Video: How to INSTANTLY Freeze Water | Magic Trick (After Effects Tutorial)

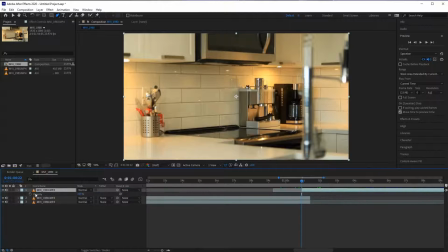And then I'm gonna do the transparency as well from 0 to 100. And what that does is it slowly makes it look like it's going autofocus instead of cutting.
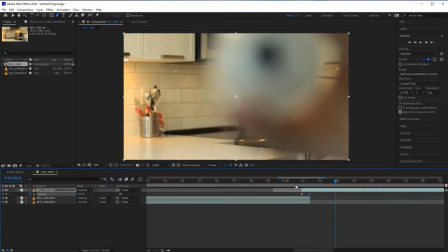Okay, and here it is. See? Here's. So now you're getting that from here.
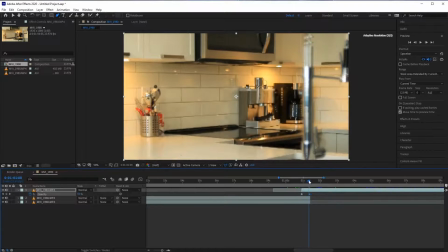When I step out, goes a little bit of autofocus look rather than just jumping, so it doesn't look like a clip.
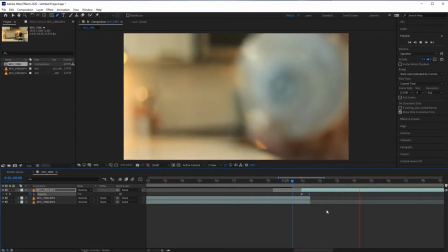Okay, and here it is. You guys shouldn't run into that issue. Unless you're like me and don't really plan things properly.
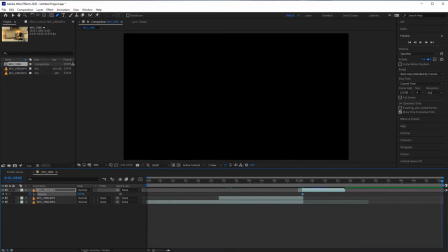But, you know, it's a run and gun thing sometimes, and that's just what happens.
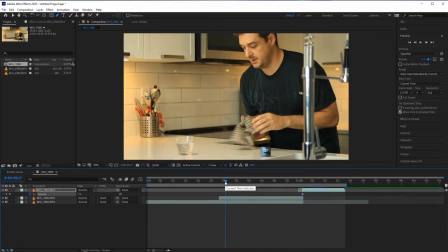So what I'll do is for this video, I'm going to include the project files,
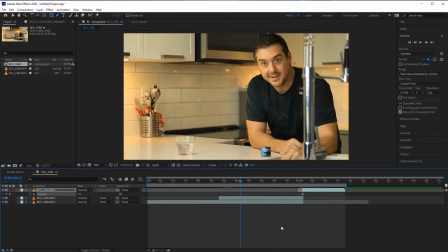which is just a whole bunch of videos of me that you guys can test. But I would recommend doing it yourself, setting everything up.
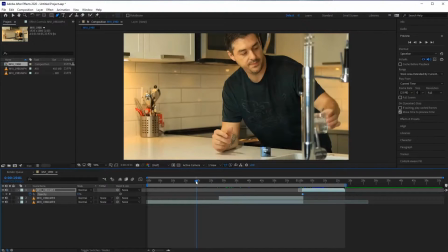Another thing we could have done is, you notice here, while I'm doing my trick, there's nothing here on the ground.
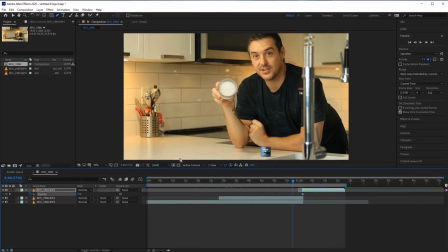But when I remove that, you're going to notice that black marker's there. So that was when we set that up. Hopefully nobody notices, but you can literally go in there and you can change, you can kind of erase that if you want to go in and paint that out.
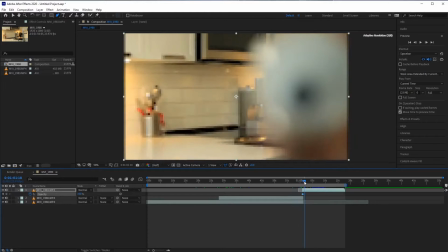Little details like that. So if you have any questions, anything like that, put it in the comments.
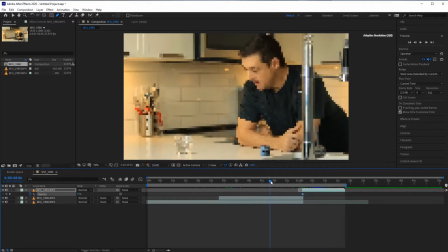Let me know how you think about this particular tutorial, if you want me to do more. And if you have any questions or concerns, any issues, anything's breaking, let me know.
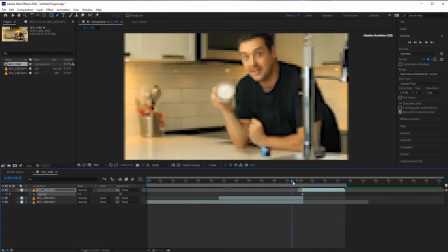And yeah, the project files and stuff will be linked in the description. Thank you very much for watching my tutorial, and I will see you on the next one. Don't forget to like and subscribe if you really want to. Hit the notification bell if you really, really love me.
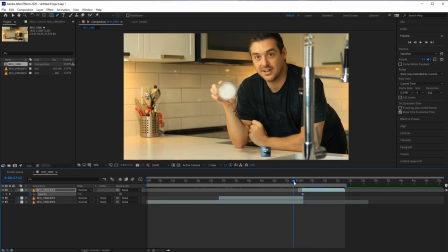Hopefully you do, because I love you guys. So, yeah, I'll see you guys on the next video.